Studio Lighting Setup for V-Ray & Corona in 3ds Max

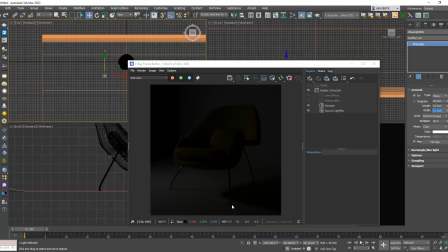504s
in order for the size of the light not to affect its intensity we need to change the units when we have the default units then the bigger the light the stronger its intensity while if we choose luminous
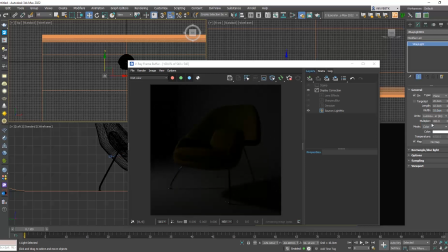520s
power then the size doesn't affect the intensity of the light So now, if I make it 100 by 100, or 10 by 10, the intensity remains the same. Let's increase the multiplier to approximately 20,000.
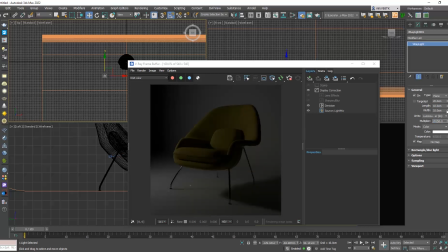540s
Let's double it and
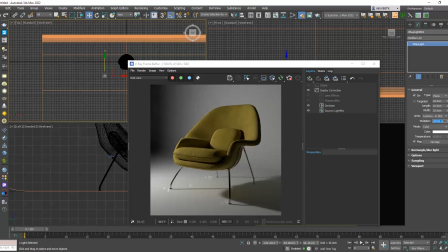go even higher.
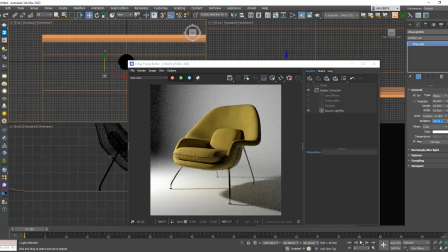So now, you see how well defined the shadows are. If we make the light 100 by 100, you see how they change.
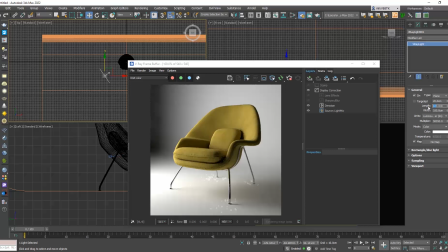568s
So depending on the result you are after, adjust the size accordingly.
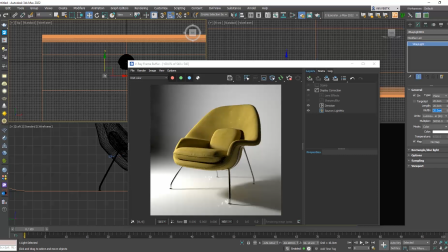582s
For now, we only have one light casting on our object and this light creates some harsh shadows on this side of the object. This is why we need to place one more light from the opposite side. The first light we have placed is our main light so let me rename it.
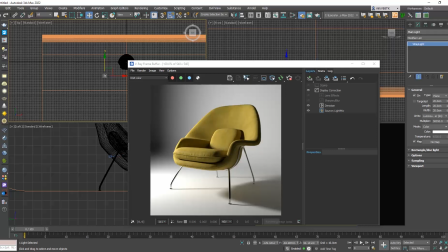603s
I will make a copy of this,
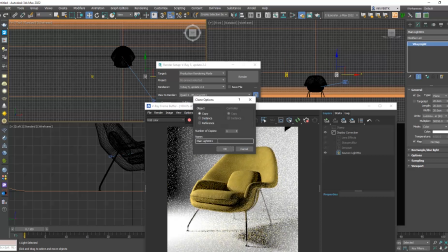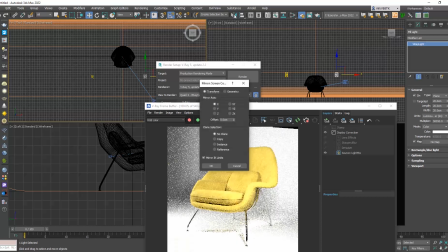613s
mirror it and rename it to fill light.
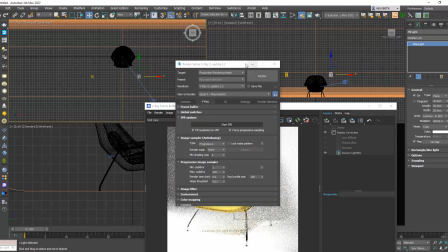620s
This light is partially placed in front of our camera so we see its shape as a black plane.
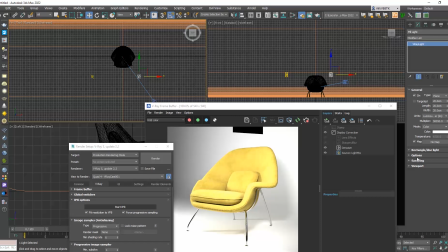627s
In order for the shape of the light not to be visible we need to go to the light settings and choose invisible. Moreover let's go to light mix.
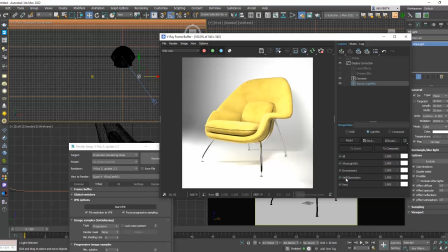640s
For this list to get updated we need to stop the interactive rendering and restart it. So now in our list we see the main light and the fill light. Let me turn off the main light for a while.
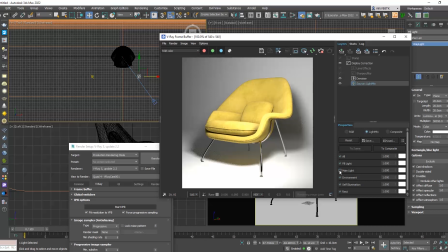657s
As we said before the fill light serves to make softer the shadows created on the object from the main light, so it needs to be a sapped light. First, we need to increase its size so that it doesn't create well-defined shadows and then we need to decrease its intensity.
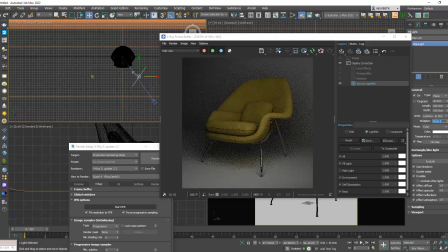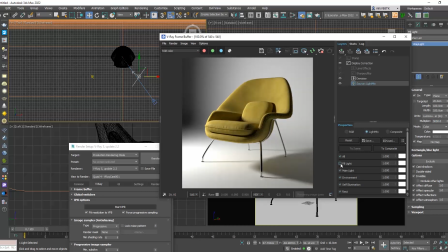684s
Let's turn back on the main light. So now you can see that the fill light nicely lightens up the side. Be careful as we don't want the fill light to cast shadows on the floor.
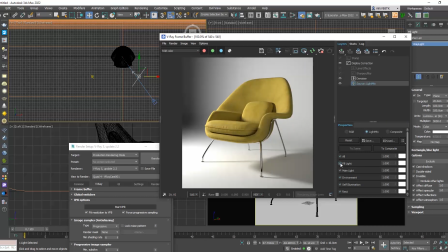699s
The shadows must all come from the main light otherwise it will look weird. The next step is to create a new light to cast on the backdrop so that we don't have these strong shadows we see here. I will copy the fill light and move it over here.
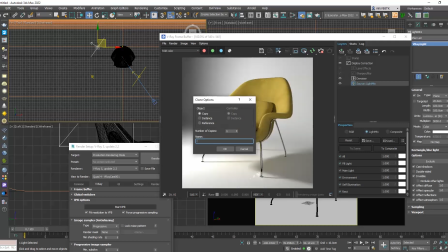I will rotate it to face the backdrop and I will test the intensity of the light until I am satisfied with the result.